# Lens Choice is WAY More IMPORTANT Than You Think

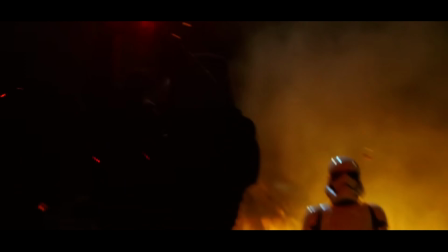You know they're squashed, they're compressed and the most iconic thing about anamorphic lenses are the lens flare effects.
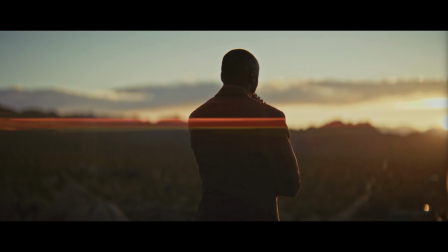They have these really iconic lens flares that kind of streak across the frame when light hits the lens.
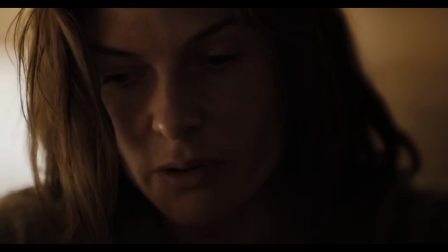And then you have spherical lenses which is what most films are shot on. Now, if we're comparing the two lenses, there are five main differences between anamorphic and spherical lenses.
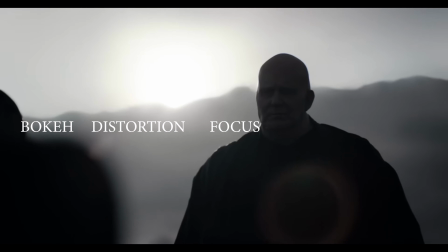You have the bokeh, distortion, focus, breathing, and lens flares. In spherical lenses, the bokeh is mostly circular, while the anamorphic lenses produce a more oval-shaped bokeh. Then you have distortion, and both lenses are capable of having a distinguishable distortion,
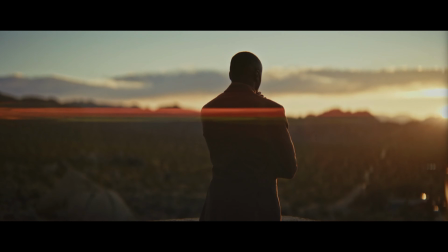but anamorphic usually tend to have a squeezed or stretched look that typically have to be corrected in post-production. And depending on the lens manufacturer, you might even get some barrel distortion that kind of curves straight lines in your frame.
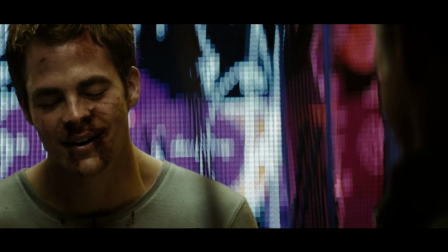Anamorphic lenses also typically have a more softer, rounder fold-off on the focus.
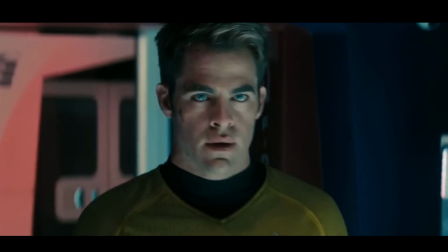Typically, they tend to blend the foreground and the background, which gives it a more organic look. Another very unique characteristic of anamorphic lenses is the focus breathing. And you can notice this when you rack focus in a scene.
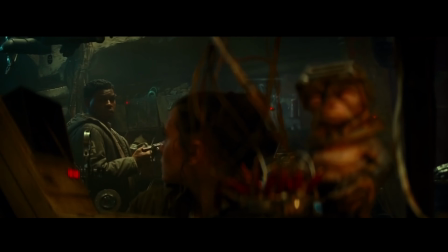It almost looks like the background and the foreground shrinks in the frame.
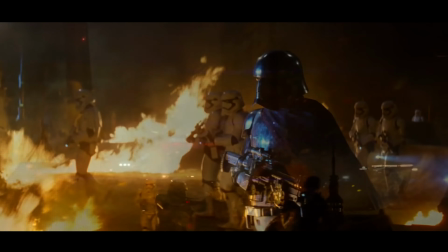Then, like I said before, they have iconic lens flares that gives these cinematic horizontal streaks across the screen when light hits the glass. Now, there's a couple of pros and cons to consider when you are thinking about choosing anamorphic versus spherical lenses. The biggest difference and something that we're all affected by is price. Anamorphic lenses typically tend to be a lot more expensive than spherical lenses.
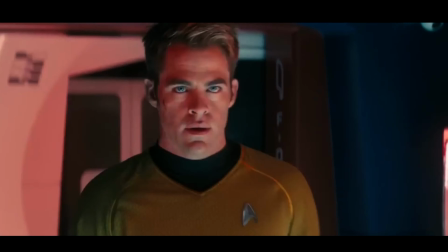The other issue is focusing at close distances. Typically, anamorphic lenses are not great at focusing at really short distances.
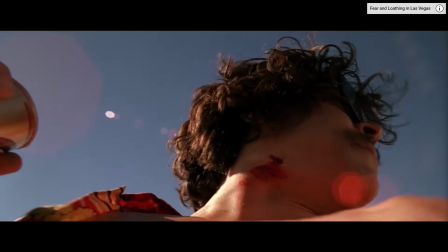going to be in a situation where you're going to be in a lot of tight cramped locations where your character needs to be kind of closer to the
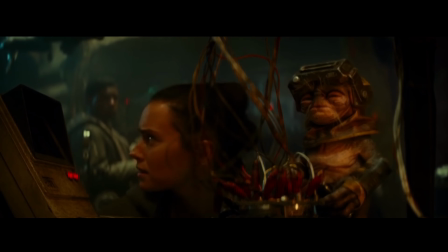lens or going to have an issue nailing focus especially when it is that close to the lens if we take something like a documentary where you can't really control how far your your subject is going to be it's going to make it a lot tougher for you if you are going to choose to shoot a documentary on anamorphic because there might be times where a subject is like right next to you and you just have to film them because you're in a tight cramped up space you might not be able to nail focus if you are using an anamorphic lens. For the most part spherical lenses tend to give you a little bit cleaner and sharper of an image.
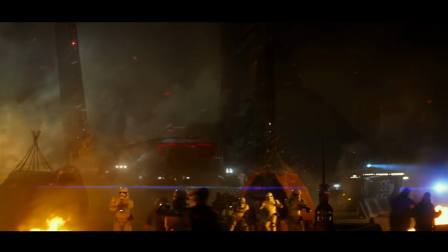While anamorphic lenses tend to give you a little bit more of like a magical otherworldly look it makes sense why a lot of sci-fi films will use anamorphic lenses because it again kind of heightens reality maybe even distorts reality a little bit to something that we're not used to seeing.
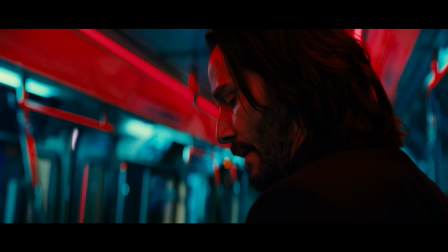Now the last thing to consider when you are thinking about choosing lenses for your film is looking into modern or vintage lenses. But what I really mean by this is choosing lenses that have a lot more character or lenses that are more clinical.
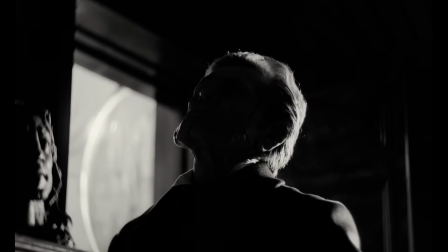You know, I find it really funny that like in the last like five or ten years or so, filmmaking has taken this huge turn from really clean and digital pristine looking images to going after
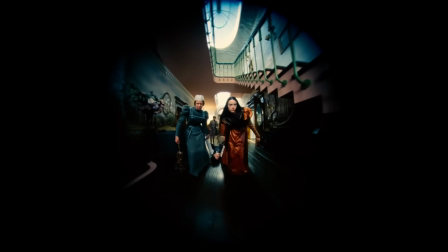lenses that give a more vintage kind of less sharp filmic quality to them. But if I'm being honest what I think it really comes down to is you have to ask yourself what kind of story are you trying to tell and how is this lens going to play a role in your story?
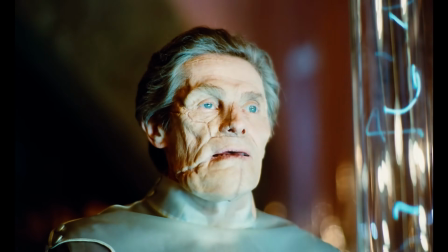Typically people characterize vintage lens being a lot softer which really means that the focus isn't as sharp as something like a modern lens.
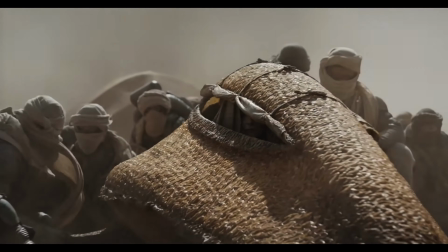One thing that I found pretty fascinating was the fact that Dune 2 used re-housed vintage lenses for their film. Now of course this was shot on state-of-the-art cinema cameras, but they were using lenses that were 20, 30, 40 years old. And these lenses were re-housed to be able to fit, you know, the new digital cameras that we have today. But it was a creative decision in an attempt to get something a little bit more stylistic.
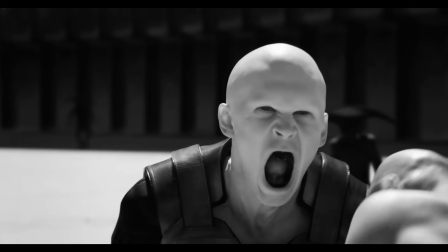And I guess kind of stray away a little bit from that digital look and get something that felt a little bit more filmic and a little bit more real.